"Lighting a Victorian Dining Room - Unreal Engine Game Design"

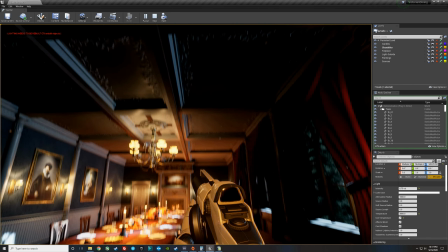1232s
And it's actually hitting the inside of this coffer, which casts great shadows here, and it's really important to have these dark shadows.
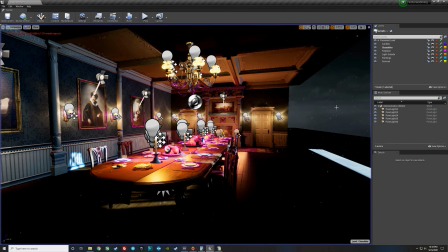1239s
The pig doesn't look so good, does he? So let's add a little downlight spotlight that's gonna be part of the chandelier group, just on the pig.
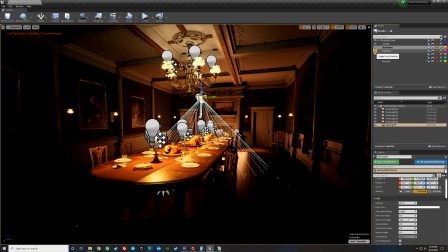1251s
I'll turn off all of the other lighting except for the candles so that we can see what we're doing in contrast with the candles.
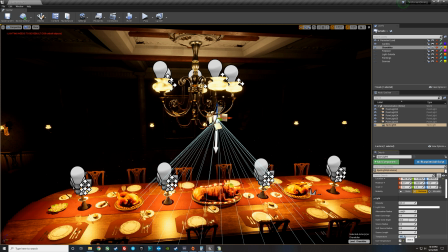1259s
I'm gonna go ahead and use temperature. I'll match the ceiling, which is 3,500. I'll make it nice and bright.
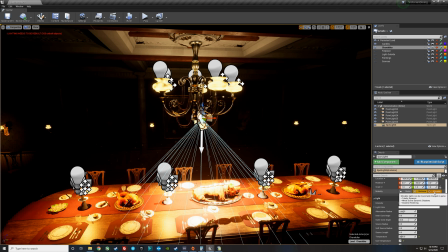1268s
It's probably too bright. Go ahead and place it around where the chandelier is. See the shadows I'm getting from the chain? So I'm actually gonna come below, cheat. I'm gonna drop the light right below the chandelier so I'm not getting extra shadows. Point at the pig a little bit. I'm gonna take the candles out so we can just see the pig.
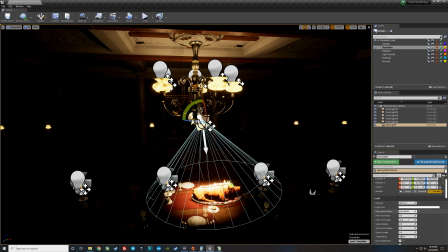1286s
And then we'll take our radius all the way in and just, there we go. Add a little bit of highlight on the pig artistically.
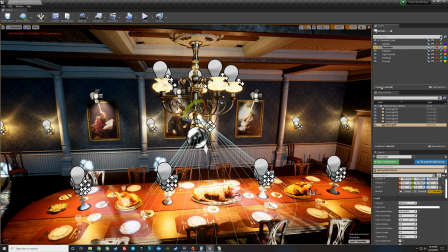1294s
Great, so we'll go ahead and turn all the other lights on. Turn our pig all the way off and then start to add it back into our layers. It's about 100, it's about 150, 200. And then we'll go ahead and click play and see how it looks.
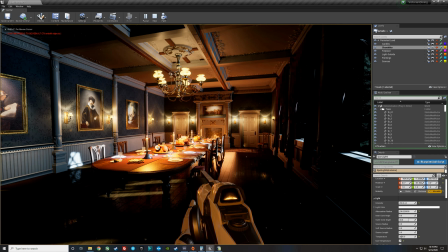1309s
So now as I look at this room, the brightest thing is the pig, but I'm kind of okay with that.
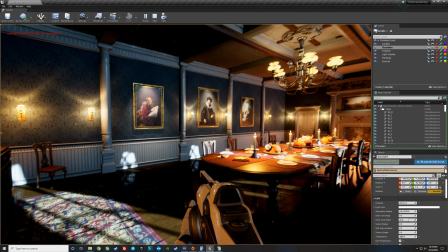1314s
He's at the center of the dinner table. The fire feels really good. It's really feeling like a nice scene right now.
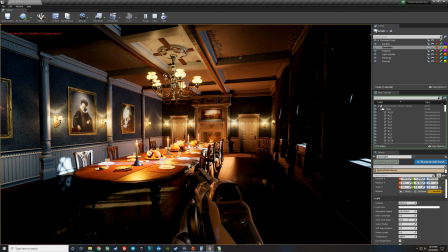1321s
If I were to polish this up, I would probably take the fireplace lighting, and let's go ahead and get that fireplace lighting a bit more roaring.
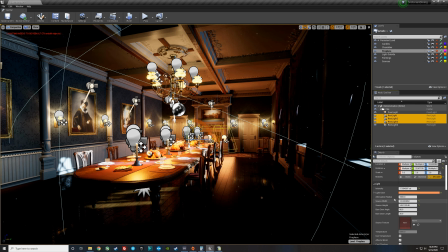1328s
I think it's just a little, it's not really doing it to about 30.
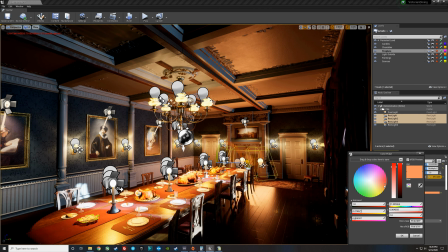1335s
And then it feels a little bit like a peach and not like a golden fire. There we go. There we go. That feels a bit more dramatic.
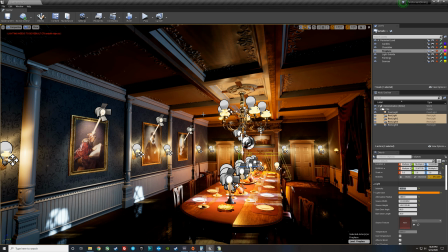1344s
Let's go ahead and hit play.
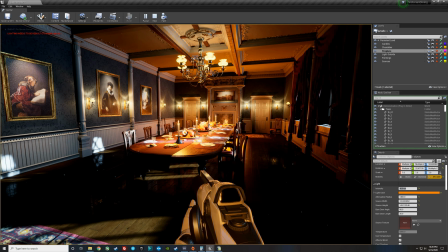1347s
Now, yes, so now the pig is still as bright as we left it, but the fire lighting makes the fire seem like the most dramatic point of the room.
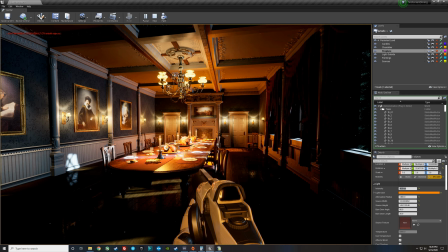1356s
And the pig is kind of balanced with it and no longer dominating the visual room.
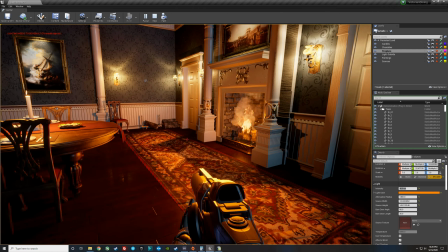1361s
As I look at the fireplace, I feel like the light emanating from it, we can kind of see our rectangular light there.
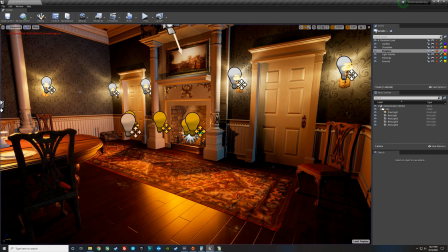1367s
That's no good. And the light inside is not that bright. So let's just touch up the light inside of the fireplace and let's just go for it.
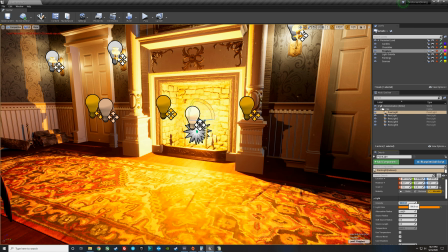1374s
Let's take it from 8 to 500. That's ridiculous.
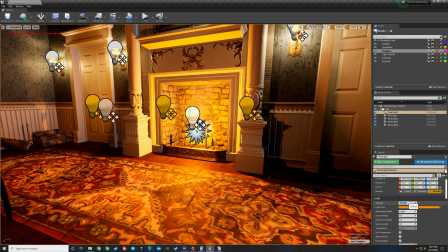1377s
100, 75, 60, 55, 75.
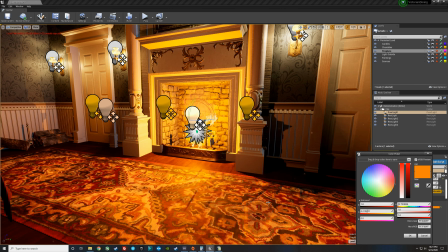1384s
And then even this, it's too similar color, so I'm gonna try to go a little bit more red.
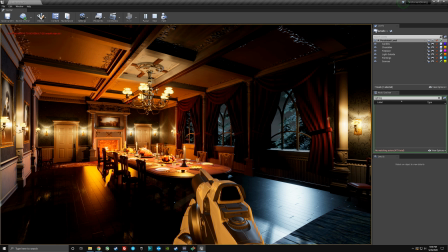1389s
So it stands out a little bit. Great. So it's time to polish up this lighting really quickly and really make it look spectacular.
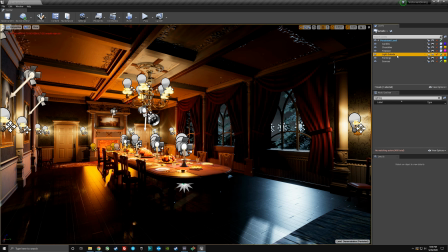1398s
So first thing we're gonna do is we're gonna grab our moonlight that's outside again. If you guys remember, that was the first light we really added. And when I get that directional light, I'm gonna go ahead and turn its bloom on, which we've talked about in other lighting videos.
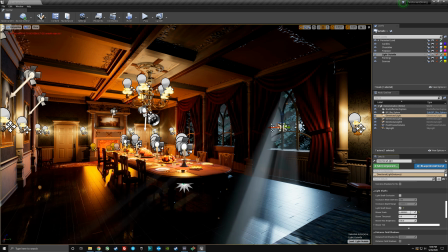1411s
But I wanna get some nice moonlight shaft kind of coming through the windows so that as you move around the room,
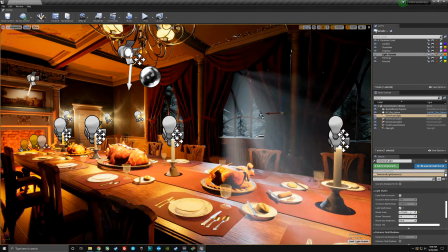1418s
you can kind of catch moving in and out of these different shafts, and the directional light is also catching a nice shadows from those different tree branches.
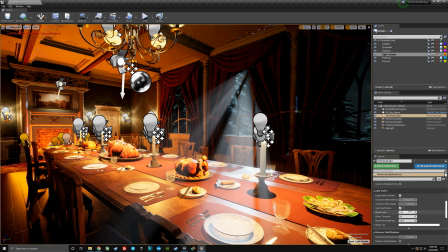1426s
Let's go ahead and beef that up a little bit more, and then it looks really bright,
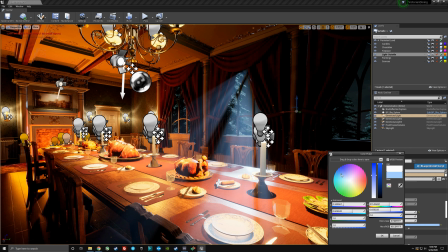1431s
so let's go ahead and just take the bloom, and we can make that a little bit more of a moonlight color
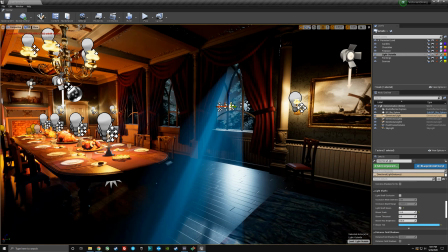1438s
so that it kind of stands out on its own. Yeah, oh, that's a little bit saturate, so I'll just come back and desaturate it just a little bit.
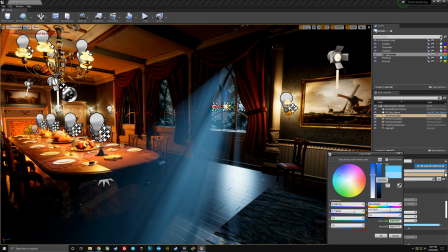1446s
Right, we were at no saturation before, and I'll just roll in a little bit of saturation so it doesn't feel like it's so hot.
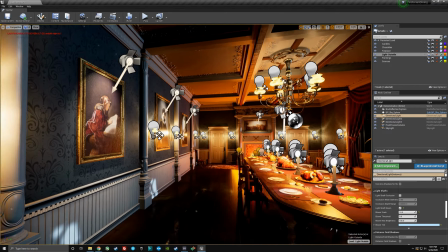1454s
So that's really nice. Second thing is I'm not quite feeling our secondary cheat light.
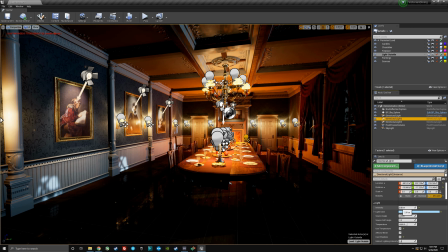1459s
If you remember from earlier on, the second light we had was a directional light without shadow so I could fill the room.
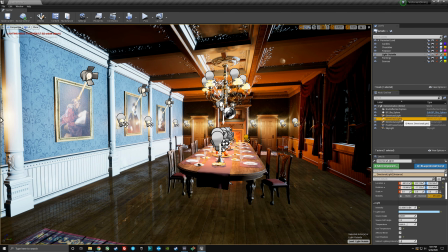1465s
So I actually think I'm gonna go ahead and just delete it. I think it's making the room too wishy-washy.
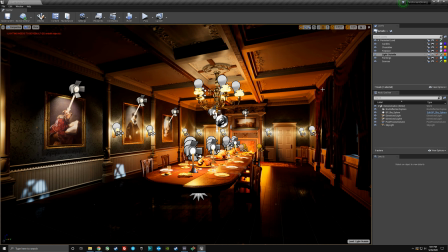1471s
There we go. Now everything feels a lot more crisp, and we have these really nice black shadows in the ceiling. And that's where things get really slick.
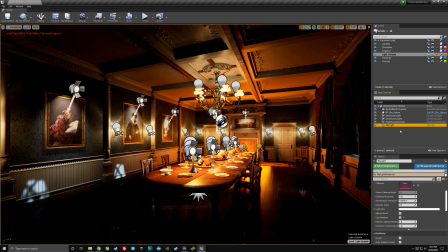1479s
we're going to replace that cheat light we had with a skylight, which is a kind of our almost final polish light.
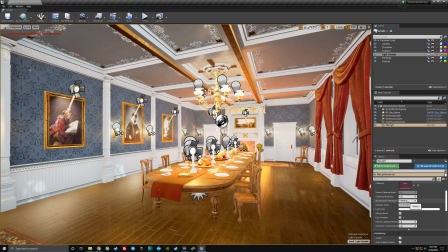1485s
So the skylight emanates light in all directions. See, I just turned it on really bright. So we'll turn it off, and then we're going to just sneak it in.
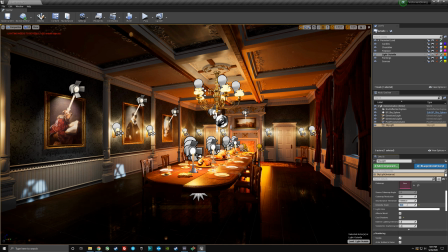1493s
Looks like maybe 10 points. So now you can see that the shadows are thinner. But this is where the real magic is. We can change the color of this magical directionless light.
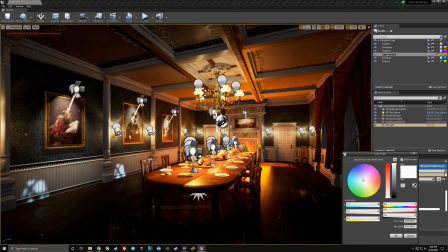1503s
And you can do something kind of fun.
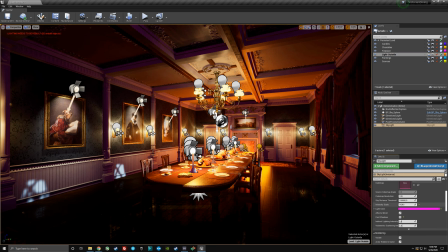1505s
You can make a nice magenta purple, which is going to feel like a very kids movie or almost Disney in the way that the color's represented.
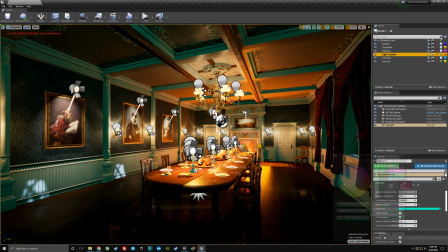1512s
But then I can just tweak this color again and come back to a nice green and then dim it out to about...
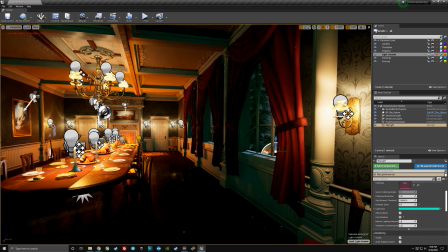1521s
So now you have this nice green fill in the shadows, which is kind of interesting actually, in contrast with the blue that's outside.
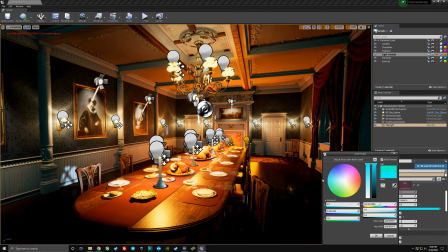1531s
Yeah, you know what, let's go back to, we'll take that little green fill light and come back towards cyan, just so it connects to the blue outside a little bit more.
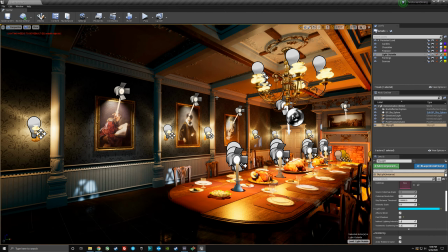1540s
That's not bad, but yeah, you can see that color that I'm looking at now in the beams kind of glues everything together.
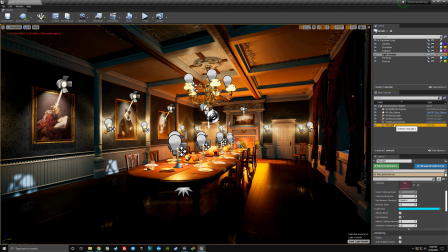1546s
So the skylight, while convenient to just get a scene lit so you can see what you're doing, is really sometimes the last light you want to use because it's going to be the light that glues
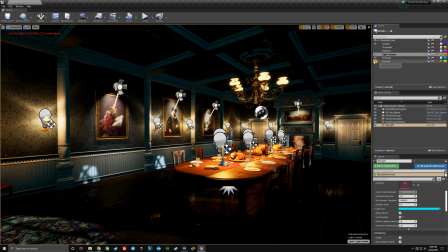1555s
together each of the separate layers of lighting that we've been building all along.
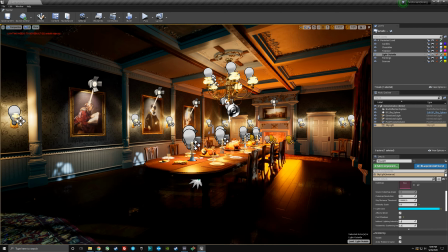1560s
So yes, again, the skylight is the glue. Last step is we have a post-process volume.
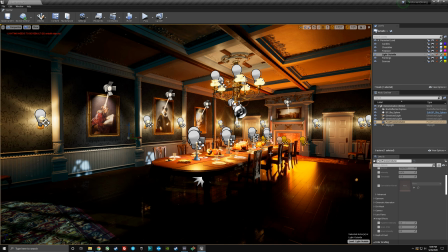1566s
And in the post-process volume, we're going to do a few little tricks to kind of spice this up.
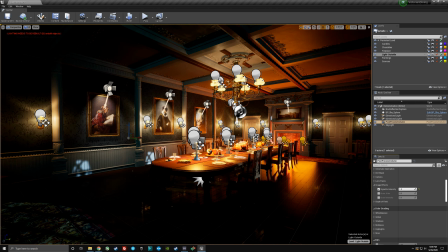1571s
So we're going to turn on the vignette, which is just a graphic that kind of takes down the brightness in the corner of our vision.
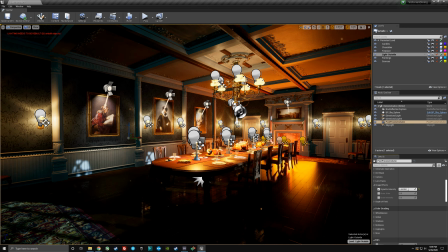1576s
And we're going to bring that in pretty heavy.
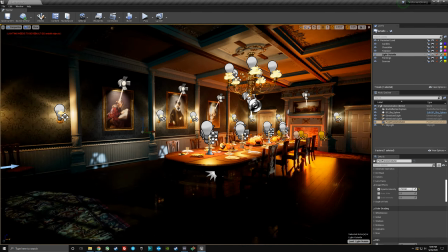1578s
So that just helps us whenever we're looking a different direction, the center is going to be a little bit brighter. So that just kind of takes our view down.
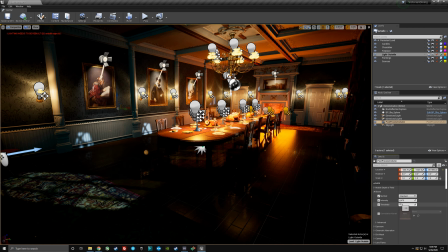1586s
Second thing we're going to do is we're going to add some bloom to all of the lighting in our view. So that's actually going to take the point sources and kind of really brighten them up,
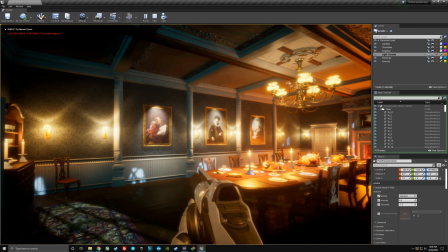1595s
and it has sort of a nostalgic feel to it in its color,
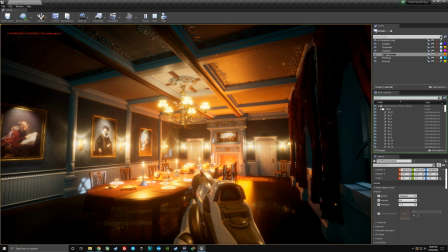1600s
like almost like I guess there's an old film trick they would put Vaseline on the lens of a camera.
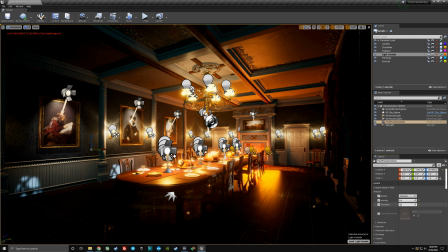1605s
But so let's go ahead and we'll take that, keep its intensity up, but we'll take the threshold down, and we'll just work with threshold. So we'll just want to get really hot points at all the little sources, but not fill out our shadows too much.
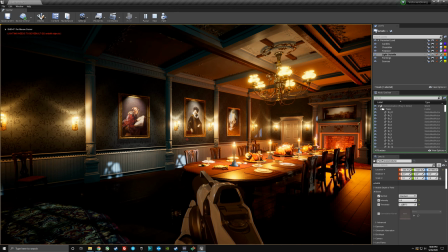1619s
So let's try this. Yeah, that feels great. Now I feel like there's a really nice bit of highlight.
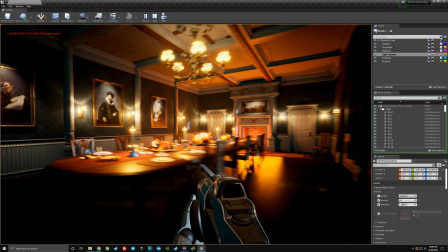1628s
If anything, the sconces might be a little bright.
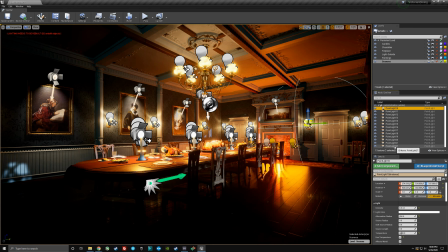1631s
So I might actually come back and just take the sconce lights, and let's go ahead and take those back down to about half of what they are.
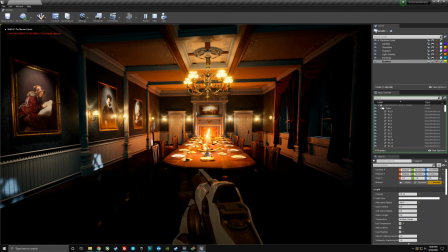1639s
Play again. Yeah, our table feels pretty bright.
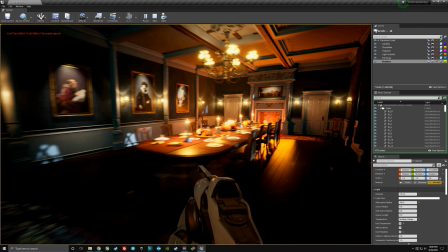1644s
The pig is bright, but you know, I might take the sides of the table down just a little bit. So we'll go back to our candles.
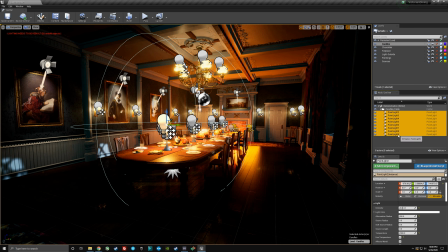1650s
And this is why it's so important to be organized in these files, because I can just jump back to the candles, and then I'll go ahead and let me cut their brightness in half.
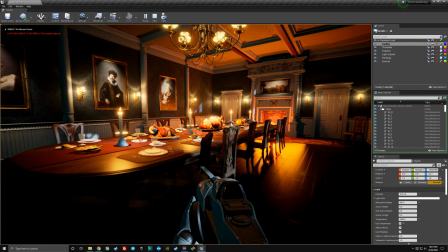1657s
So now that the candles are just a little bit dimmer on the table, the pig really shines, and I don't feel like I'm overexposed.
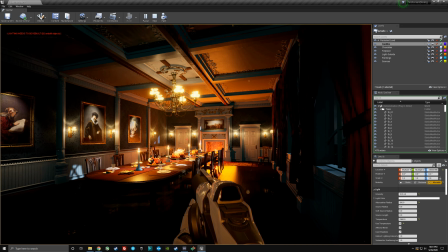1666s
All right, so we took the sconces and the candles down, but now the chandelier seems really, really hot.
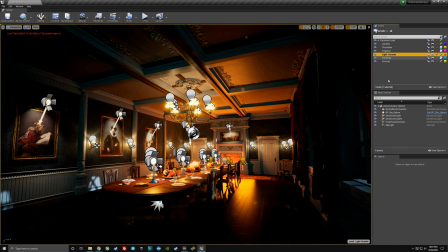1670s
So I think we're gonna go back and we're just gonna take down the post-process volume where there is a little bit of bloom. We're just gonna raise its threshold a little bit. It doesn't cheat through too much.
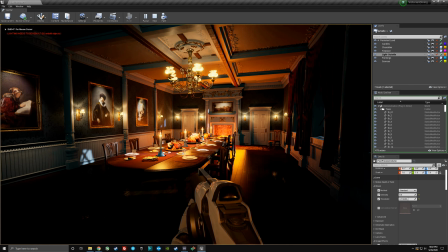1682s
And we'll jump back in the game. There we go. Now I feel like there's a really, really nice balance.
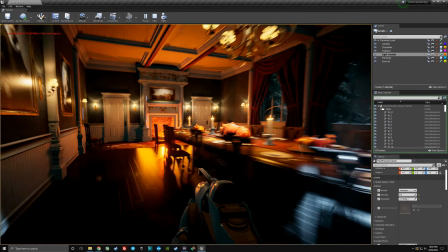1687s
We get some nice little shafts of moonlight outside. And yeah, I would say that this is done.
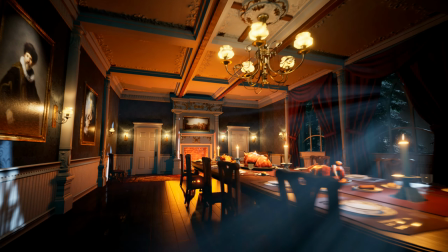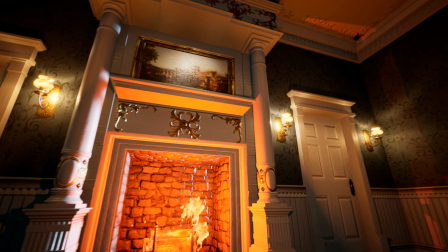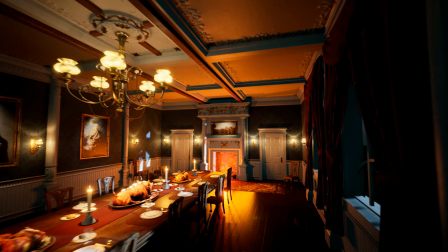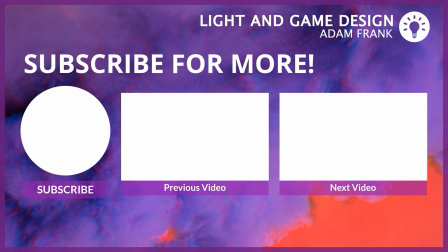1709s
Thank you guys for coming on this game design journey with me. If you enjoyed, please leave a like and subscribe, as I will keep this series going. And I'd love to chat with you in the comments below.